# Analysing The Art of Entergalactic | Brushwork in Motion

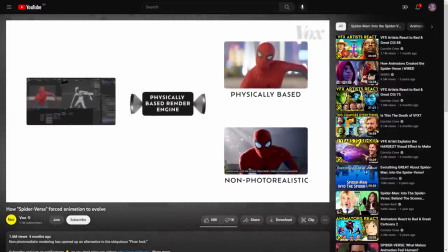0:00 Last year, Vox released this video called How Spider-Verse Forced Animation to Evolve, where they detailed the rise of new art styles in animated films,
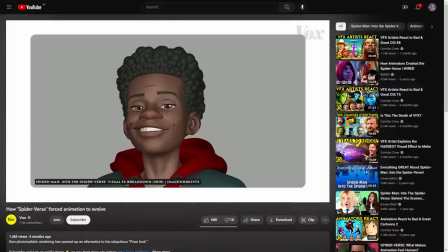0:08 and the breakaway from the more popular photorealistic renderings that often dominate the cultural zeitgeist.
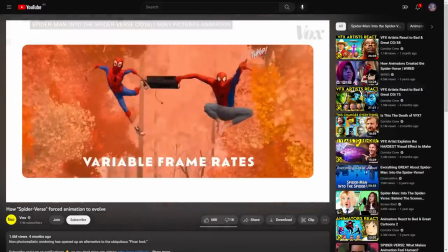0:13 For lack of a better term,
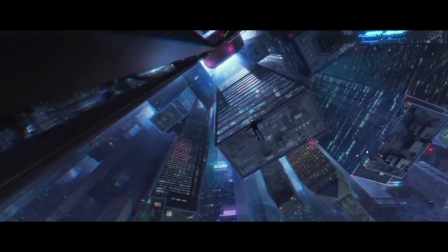0:15 I find this return to form fascinating because we're starting to see much more experimentation occur alongside big film releases and be accepted into the mainstream.
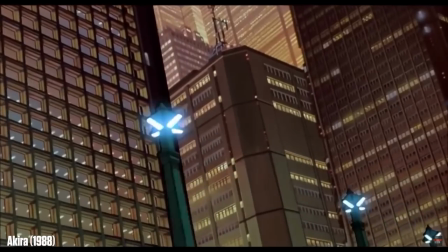0:24 Now it wasn't like there were never animations that pushed the boundary, but in recent years we've had somewhat of a renaissance with works like Klaus,
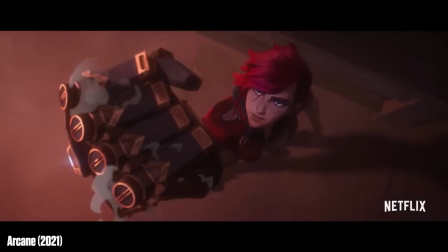0:32 I Lost My Body, Arcane, and of course Spider-Man Into the Spider-Verse that are all told with much more 2D elements and stylisation.
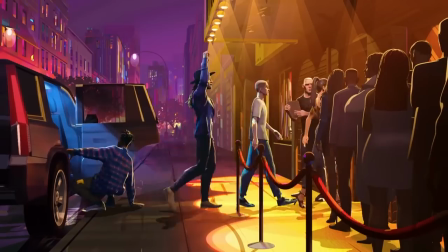0:40 Enter Galactic is another such film that continues this new foray into animation. On first glance, it certainly does have a lot of similarities with Into the Spider-Verse,
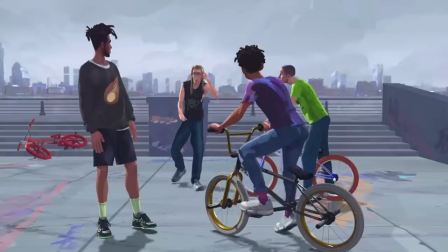0:49 from the offset framerate to its painterly textures, but there are also a lot of subtle differences that I want to explore in this video.
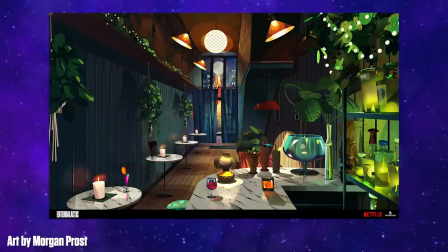0:55 The first half is going to be a regular art analysis where we'll take a look at everything that went into achieving the film's look,
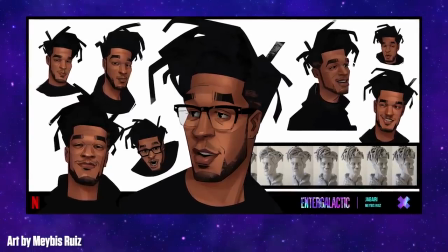1:01 and the second half is going to be an interview with its production designer, Rob Ruppel.
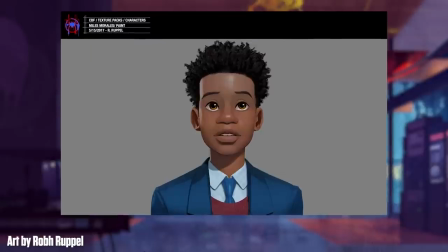1:06 If that name sounds familiar, it's because Rob also worked on Into the Spider-Verse, and it was certainly interesting hearing about the design philosophies between both productions.
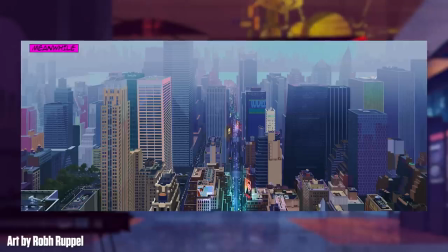1:15 By the way, there will be zero spoilers for Intergalactic in this video, so I hope you enjoy.
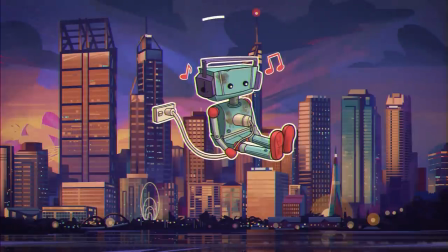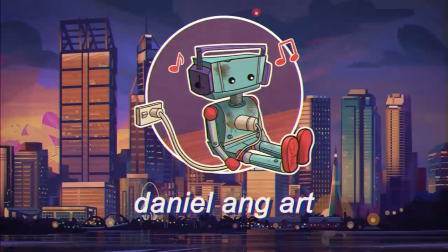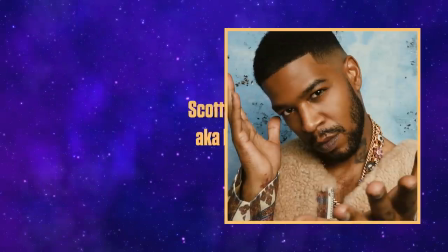1:30 Intergalactic was created by Scott Mescady, aka Kid Cuddy, and is pretty unique in its conception. The main driving force for Intergalactic was to create something that would serve as a visual companion piece to Cuddy's album of the same name.
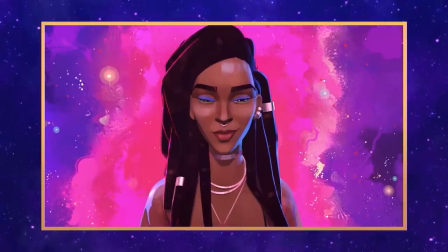1:42 The film's visuals are an expression of its music, manifesting in Cuddy's signature neo-psychedelia and trip-hop beats through vivid, ethereal scenes.
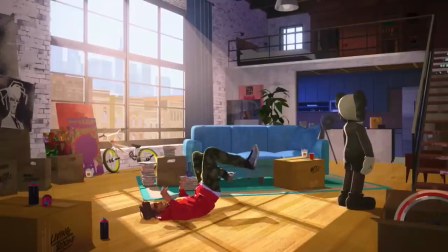1:50 The story itself centers around a 20-something-year-old artist named Jabari as he moves into Manhattan and falls for his neighbor Meadow.
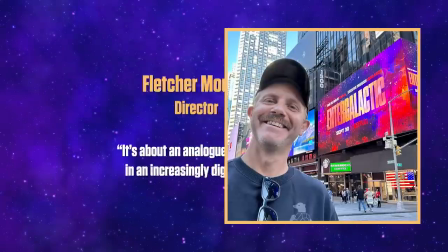1:57 As described by the film's director Fletcher Moules, it's about an analog love story in an increasingly digital age.
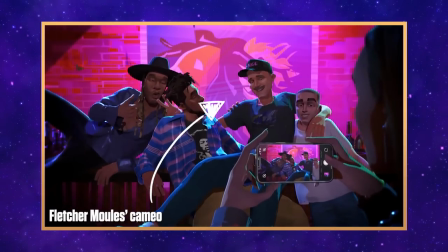2:03 The themes of modern dating, love and optimism, and black culture all stem from Kid Cudi's music that he played when he was pitching the show.
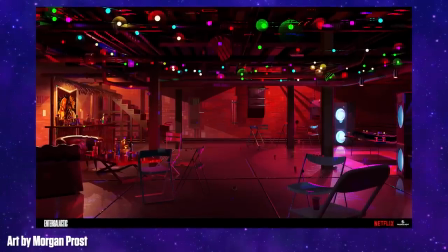2:10 Originally, the story was passed around as a live action series that would feature a standalone animated episode, but executive producer Kenya Barris suggested doing it entirely animated.
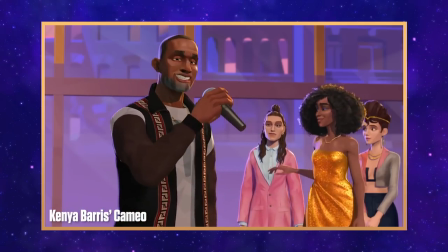2:20 Not only would animation give them a unique way to express and capture the emotions from the music, but also allow more freedom in its visual storytelling.
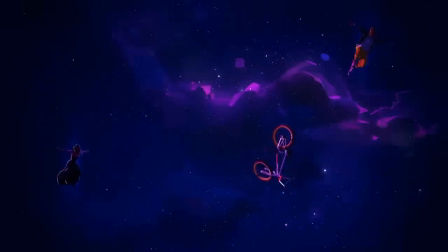2:28 As As they were looking for inspiration and what kind of art style they wanted,
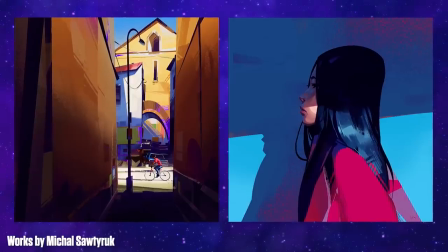2:32 director Fletcher Moules came across the works of Michal Safderuk, who would go on to serve the film as art director.
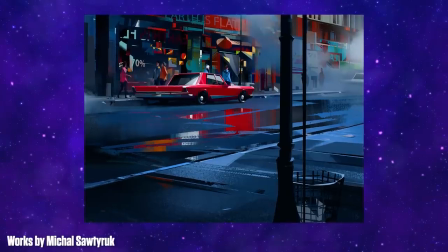2:38 Safderuk's works captured a beautiful mix of heavy and loose brush strokes, while being super saturated and having a strong sense of texture.
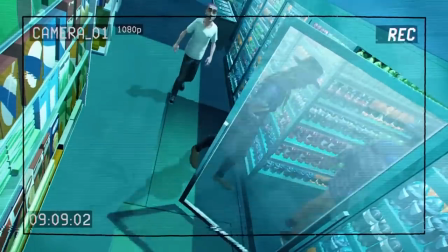2:45 Being aware of the growing trend of stylised animation, Fletcher Moules wanted to take Antigalactic in a fresh direction, developing some initial ground rules for the crew.
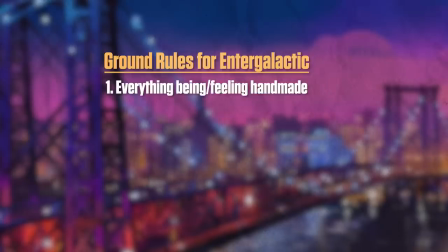2:54 Some of them included the feeling of everything being handmade, not having spline animations,
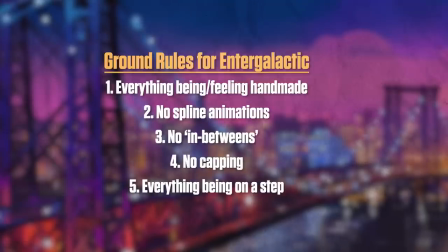3:00 no in-betweens, no capping, and everything being on a step, with every movement in the animation being a deliberate choice.
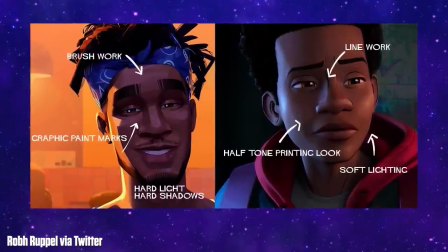3:06 For example, one of the major differences between Enter Galactic and Into the Spiderverse is that Spiderverse is trying to emulate a moving comic book movie,
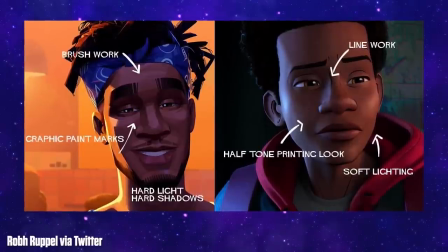3:14 with halftime printing and linework prevalent on the screen,
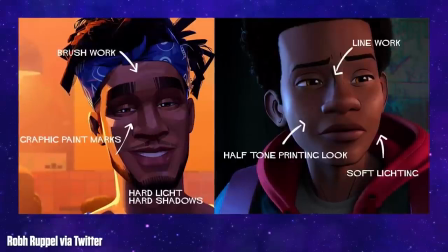3:18 but Enter Galactic is expressed through a painterly aesthetic with visible brushstrokes and colour banding that gives it a unique flavour.
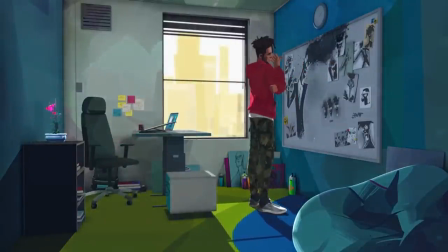3:25 This look didn't come out of nowhere, as over the course of its three-year development, a lot of care and consideration was placed on developing the visuals of Antigalactic.
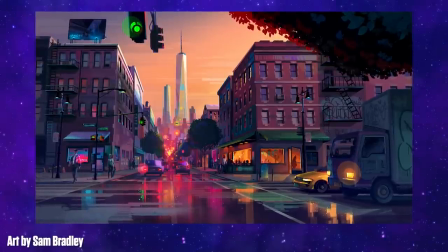3:33 Early VisDev illustrations showcased the kind of approach and colour palette and style the team had in mind,
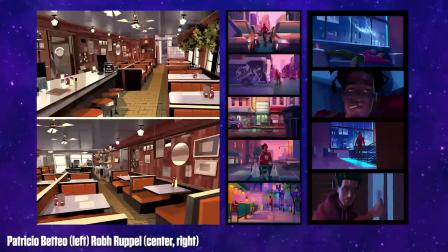3:38 with a focus on strong silhouettes of objects, and abstracting complex details into visual noise.
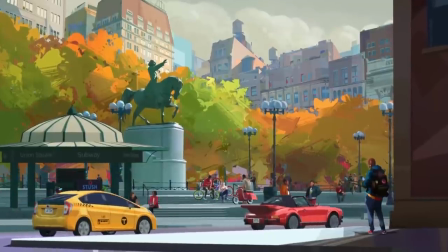3:44 An example of this is the scene when Jabari is talking to his friends Jimmy and Kai.
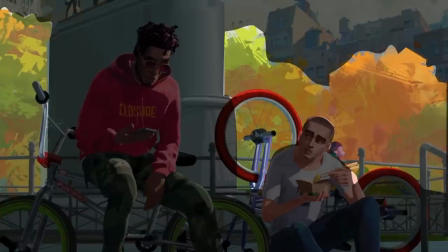3:49 Notice how the background is painted and simplified, with something as detailed as leaves being rendered as effectively one giant mass. We can see the expressive strokes and colours all over this tree, and this works to convey the essence of the subject without needing specifics.